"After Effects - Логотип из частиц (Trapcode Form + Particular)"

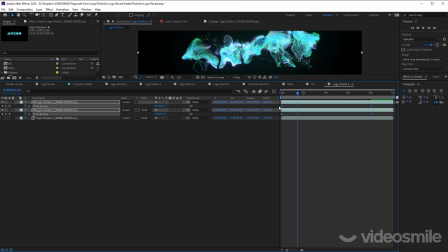[60:23]
Да, что же такое, все равно, видите, не попадает. как бы я не хотел теперь точно time-reverse
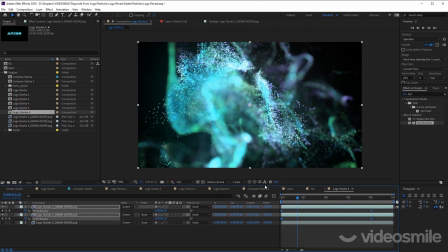[60:29]
keyframes мы пускаем время вспять именно между этими двумя ключами play и смотрим на ту красоту которая у нас получается ну
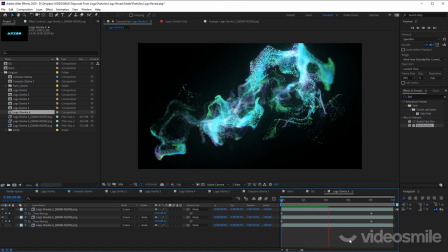[60:43]
и наслаждаемся конечно скоростью проигрывания потому что по сравнению с тем как вы проигрывали свои основные
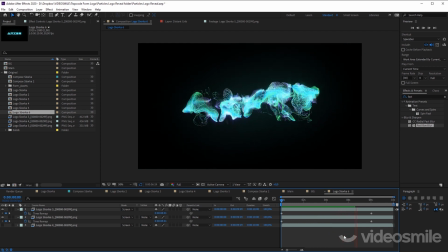[60:50]
композиции это просто несравнимо то есть да видите вот у меня моя вторичная
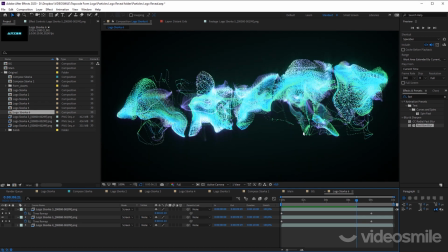[60:55]
композиция добавляет такие легкие какие-то очертания букв вот
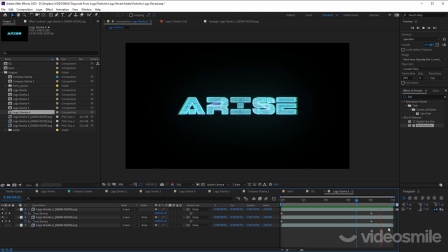[61:02]
этому жирному ворот в противовес жирной сборке и чтобы она там что дает
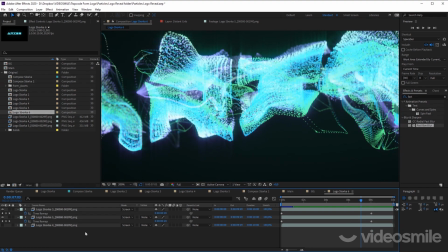[61:08]
какие-то некрасивые ребра чтобы это не было видно в самый последний момент где-то здесь я включаю прозрачность и
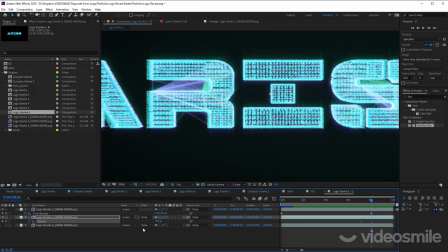[61:14]
просто ее анимирую 100 где-то до нуля как раз вообще этого ничего не было
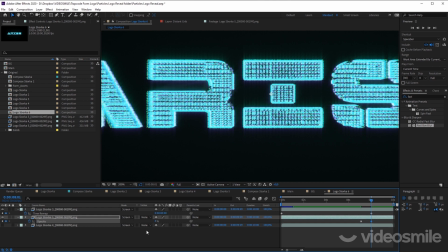[61:19]
видно так может там пять шесть процентов оставить чуть-чуть
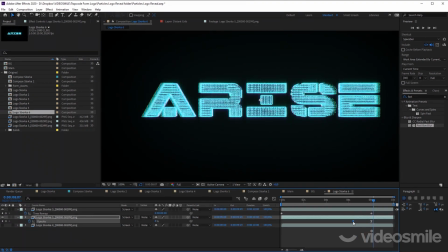[61:24]
то есть вот видите она складывается и пропадает может быть чуть чуть раньше это сделать и
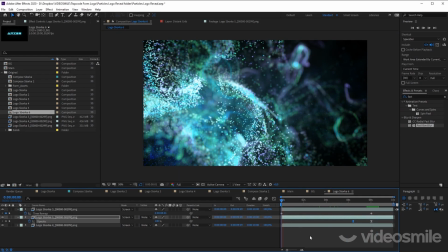[61:31]
совмещаем с нашей основной базовой композиции именно для задника и и мы кстати тоже
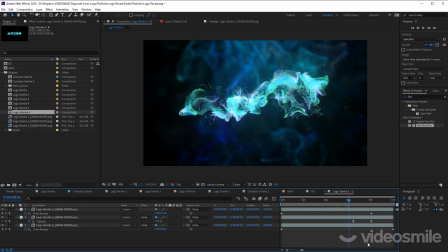[61:37]
control alt и и мы тоже пускаем время вспять уделяем все кнопкой
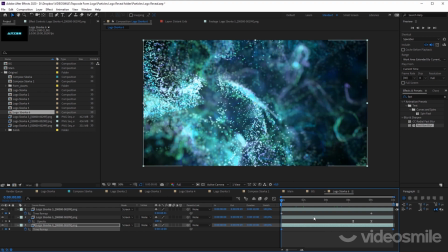[61:44]
мышки time-reverse и frames то же самое как и здесь смотрим
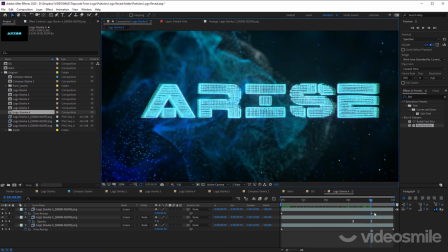[61:54]
это еще важно для чего было сделать почему мы именно на 8 секунде остановили время чтобы когда логотип собрался дальше что он ему некуда играться правильно а фон еще продолжал двигаться потому что фон мы как раз вернули время вспять именно самого последнего момента времени и у нас поэтому тут Тут есть еще чуть-чуть
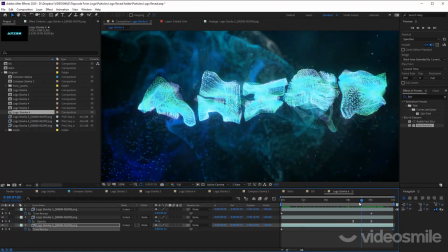[62:12]
запас где-то в 2 секунды, чтобы зритель успел прочитать наш логотип.
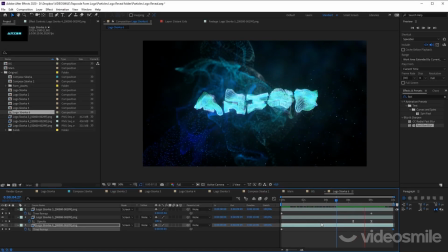[62:19]
Ну и в принципе все.
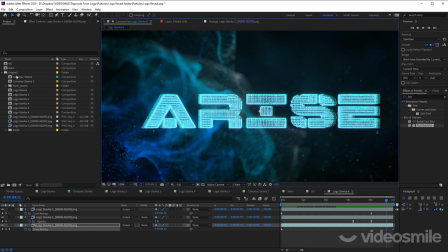[62:21]
Давайте дальше я вам покажу, какие всякие аджесменты и что там с цветокоррекцией я сделал в финале.
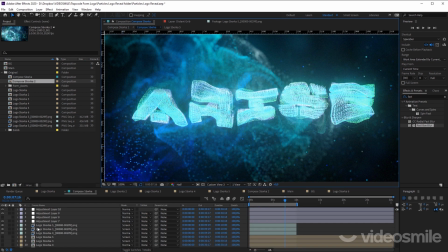[62:29]
Так, вот выберем здесь композ сборка. Так, выключим.
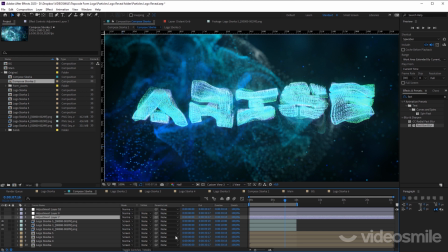[62:36]
Вот это, по-моему, мне вообще не нужно. Все повырубаем. Итак, вот у меня три моих, опять же, те же самые композиции.
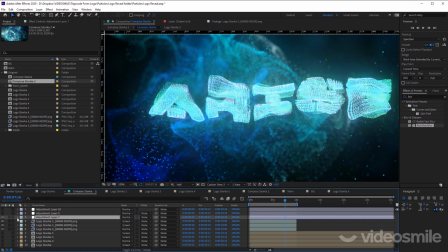[62:44]
Один в один. Я включаю раз, Adjustment Layer. Что мы видим здесь?
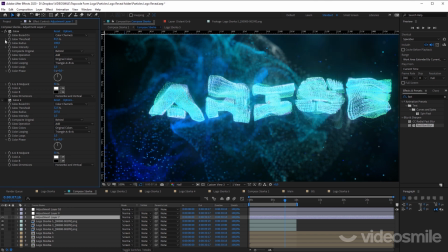[62:50]
Два glow эффекта. Первый glow эффект создает вот такую вот дымку. Но, опять же, все настройки можете у себя посмотреть. Сейчас я уже не буду по 101 разу на этом останавливаться. Второй glow эффект создает прям такое сильное размытие. Побольше я его сделал.
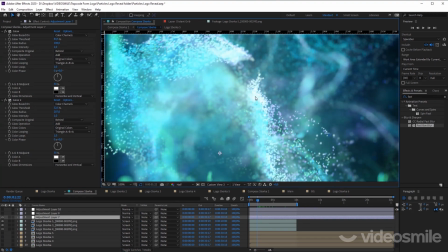[63:05]
При этом проверяйте себя на каких-то промежуточных кадрах. потому что где-то здесь может быть просто пересвет за счет этого но мне в целом
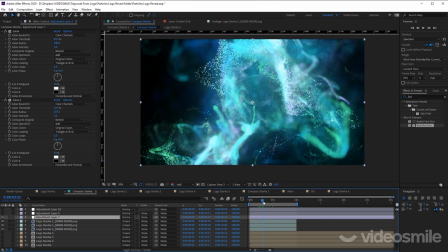[63:13]
нравится как он прям такую глубину кадра создает красивое ощущение какой-то магичности
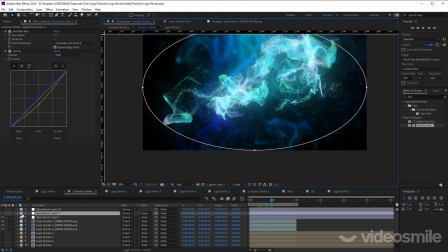[63:26]
так следующий эффект это просто виньетка то есть новый adjustment player врубаем
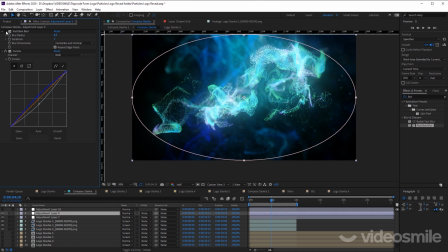[63:31]
fastbox блюр немножко по краям до размыли делали как будто бы у нас
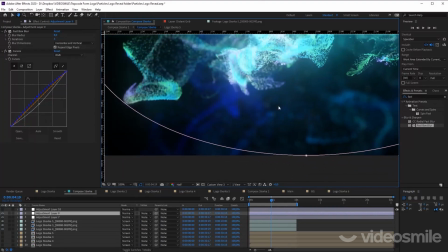[63:36]
фишай такой и кривыми слегка подредактировали все это дело,
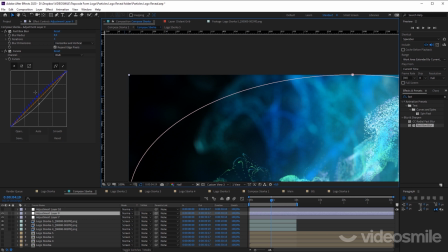[63:41]
чтобы чуть-чуть сделать темнее и слегка синеву это все я увел.
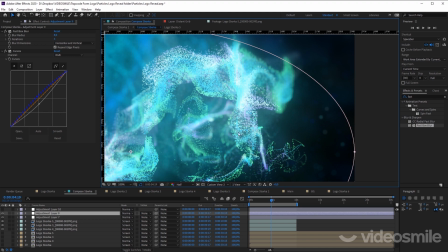[63:46]
Но опять же, это в моем случае, если у вас там композиция из красных каких-нибудь частиц собирается, то я думаю, там лучше сделать все это покраснее.
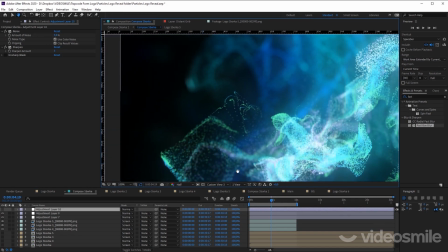[63:54]
Ну и в качестве такого финального аккорда я добавил нойз немножко. Это чтобы сгладить всякие градиенты, которые там есть на дальнем плане.
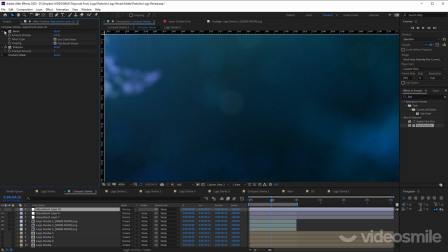[64:03]
Вот без этого нойза, вот с ним. Я не знаю, насколько вам тут видно.